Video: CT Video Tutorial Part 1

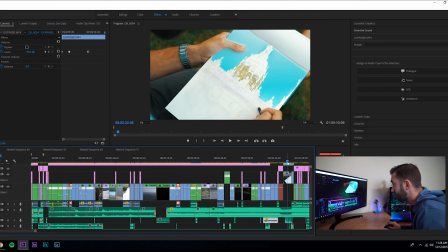It's really simple. I did it in After Effects.
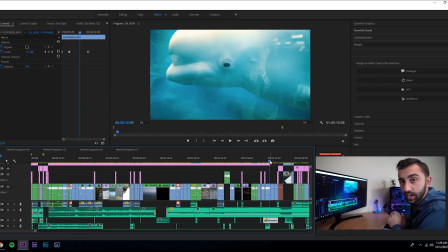The intro and everything about it was pretty much just every 15 seconds, just resetting the user's like attention span so that they keep watching. And I know my demographic is going to be all of Connecticut, so just the video name and title alone, people are going to want to watch it because they've never seen something like it.
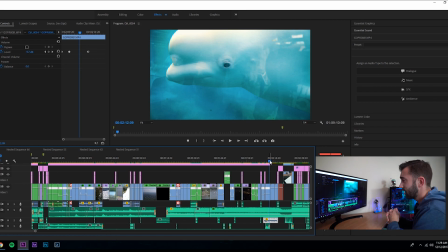So the main thing you really want to accomplish is just making it your own, but obviously there's a lot of styles that went into this video, just all the people that I look up to. So we have like Sam Colder, obviously, with like the zooms. We have Taylor Cut, which he does a lot of the close-up macro shots that just look really artistic, and there's a lot of bokeh in the background.
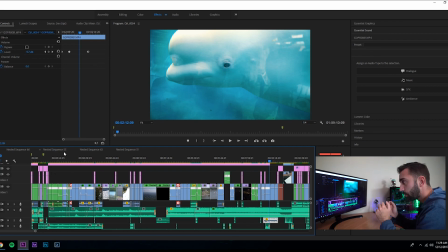Rory Kramer does like the push and pull speed ramps. He does a little more of like whipping with the camera, which I'll show in a few other videos coming up. Just a lot of inspiration from all my favorite people, and then along with that is just adding your own little flavor to it. Like, so my own flavor was doing like that kind of pull out effect,
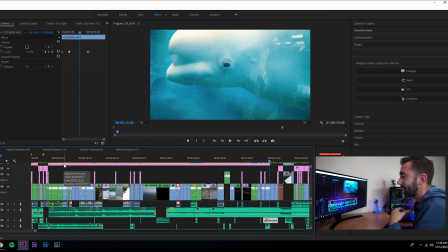and so it was just like a lot of combination of just different people, different styles.
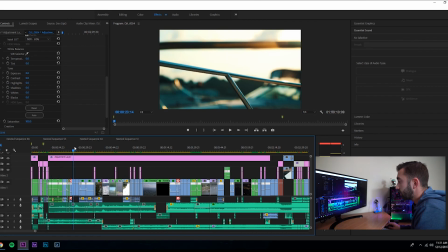But I mean, the whole video, it's really easy to do, but the way you want to film it is key,
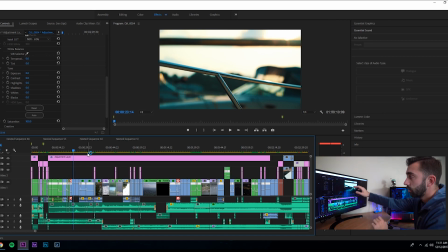because showing more clips that are close up like this with good sound design, you're gonna get a lot more out of it than showing a full shot. And like a full shot where it's just everything's in focus doesn't look that cool, because it's just like a pan and blah blah blah.
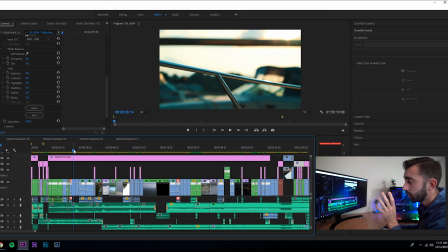You want to make sure you're getting a lot of just back and forth between close-up shots like this and then big drone shots,
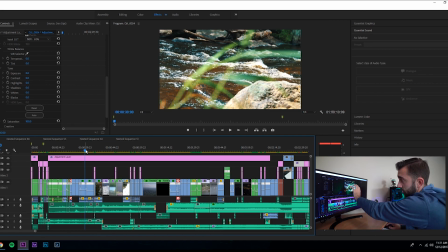or shots like this where it's still like everything's in the background focused, but the only thing that's out of focus is that plant, so it's making that cool kind of just blur effect. And it's just little details like that that you want to make sure that you're adding into every shot that makes it look unique and cool. So this is the first part of the Connecticut video. There's probably a lot more I could have gone over, but some of that is like sound design, and I'll be making a video on how to do sound design and how to get all the best custom sounds and where to find them. Another video I'll do on color correcting and what my process is to color correcting, whether it's using LUTs or just manually color correcting. Stay tuned for the next video. Please subscribe, and see you next time.